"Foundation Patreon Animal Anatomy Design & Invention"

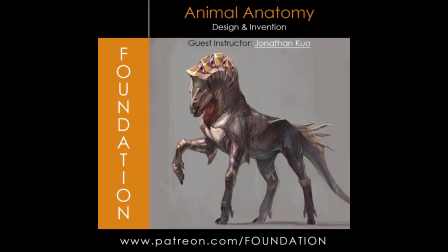[0:00]
Hi guys, today we'll be covering a creature design and I'll be talking about this particular image I did from beginning
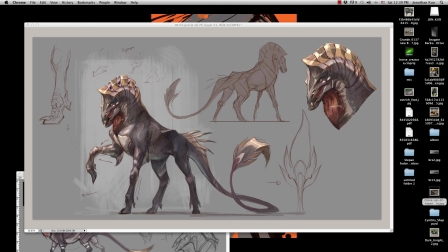[0:10]
scribbles to clean drawing to coloration and to adding textures and all that. And we will use what we learned from our previous animal drawing demo,
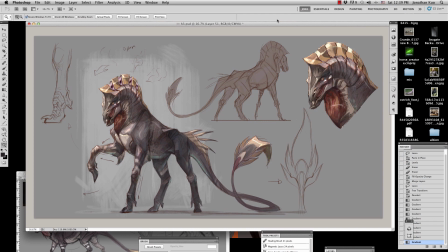[0:21]
and we'll take that and incorporate the same knowledge into this particular creature design. So let's begin. And first and foremost, I want to kind of go over a little bit about subtext.
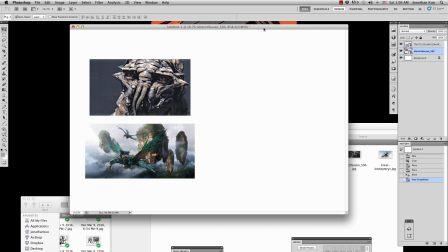[0:36]
So here's I'm drawing two images of two movies, District 9 and Avatar,
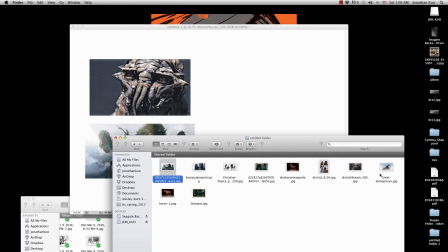[0:43]
and I want to show you guys this relatability of subtext for these movies.
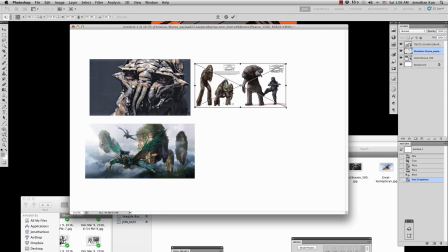[0:50]
Now, first of all, I'm going to talk about District 9,
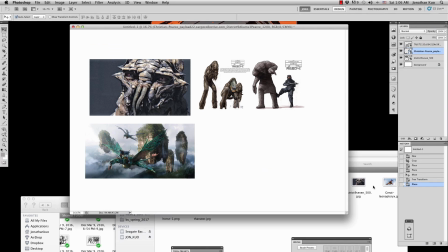[0:56]
and I'm pulling up some older concept art to kind of show you like the process of what they were trying to do and how to get to relatability. Now, since this is film,
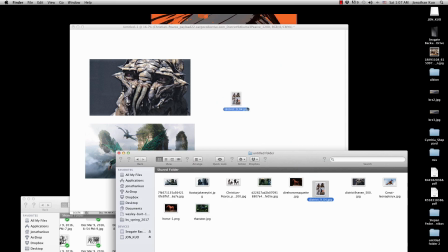[1:13]
there's a lot of emotion that you need to capture to convey certain type of emotions,
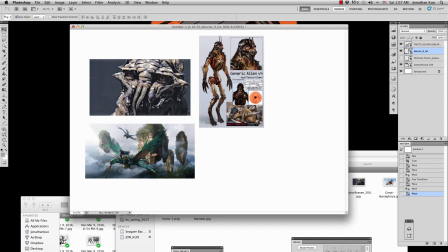[1:20]
and it's going to be a lot of close-up, to try to help convey those emotions. So what they did for District 9 is they want to make this creature very alien.
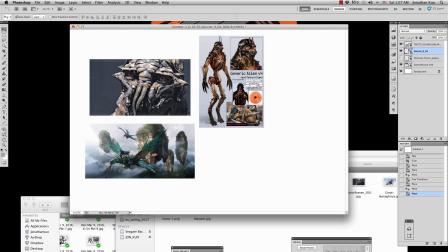[1:33]
They want to make it feel like you really don't want to touch it, but they want you to feel very sorry for it. They want to make you feel a lot of remorse that it's kind of fucked up what happened to him and to his race,
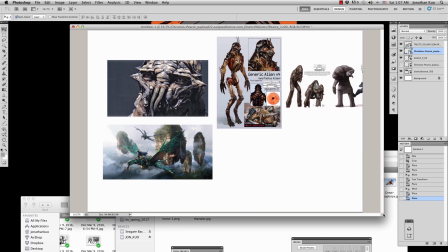[1:49]
but you don't necessarily want to go hug it. You don't necessarily want to go touch it. Even the color design that they choose is very aggressive, very bug-like.
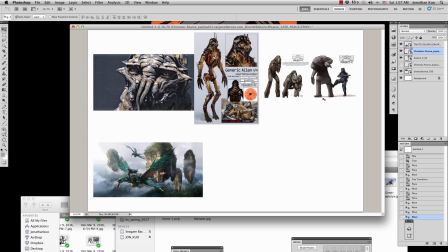[1:59]
And the human elements only like the upper top silhouette has the most human relatability. The part that looks most human, and the biggest part that looks most human in District 9 is the eyes.
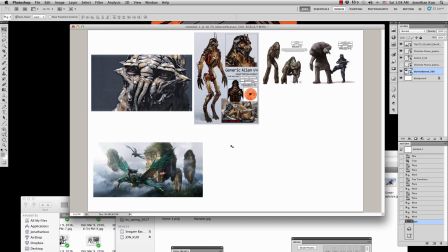[2:18]
They purposely make the eyes bigger and purposely design the way for the eyes to able to animate, to show expressions. That's how they made the audience feel
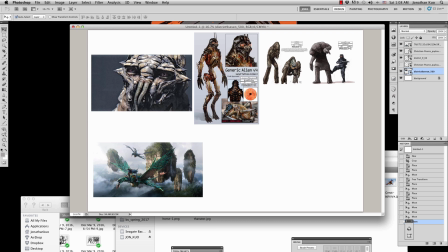[2:36]
make the audience feel sorry for these guys. And if you see the earlier designs, they didn't really convey that because it's too alien, and then you don't feel remorse, you don't feel bad anymore.
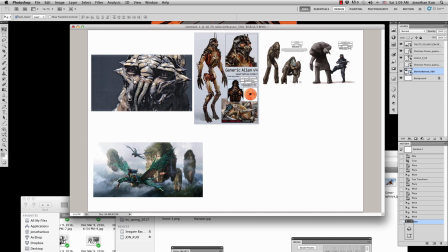[2:52]
So I'm showing you all these because, and I also want to show you this because it didn't like happen overnight. It's not like we need to add human element subtext in here, snap of the finger, and boom, and it's done.
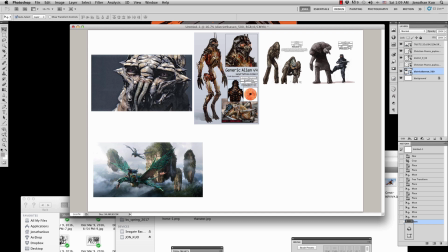[3:10]
There was a lot of process. They took a lot of exploration. They did a lot of different concepts. They play around, and then eventually they find a great like ratio of enough human traits,
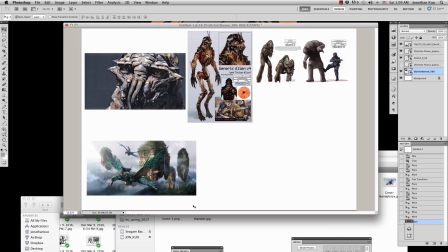[3:25]
subtext in there, and buggy,
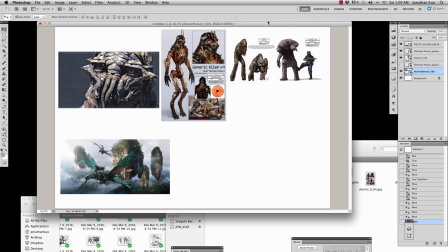[3:30]
shrimpy subtext in there to have that good balance between relating, feeling sorry for it, but not wanting to touch it.
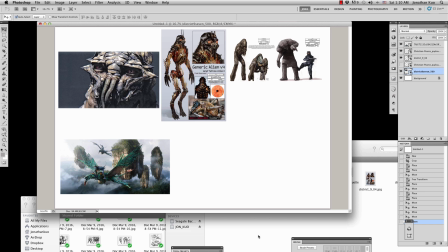[3:44]
So next we'll talk about Avatar. Avatar is the perfect movie to make you feel very relatable, and because it injects a lot of human related subtext in there.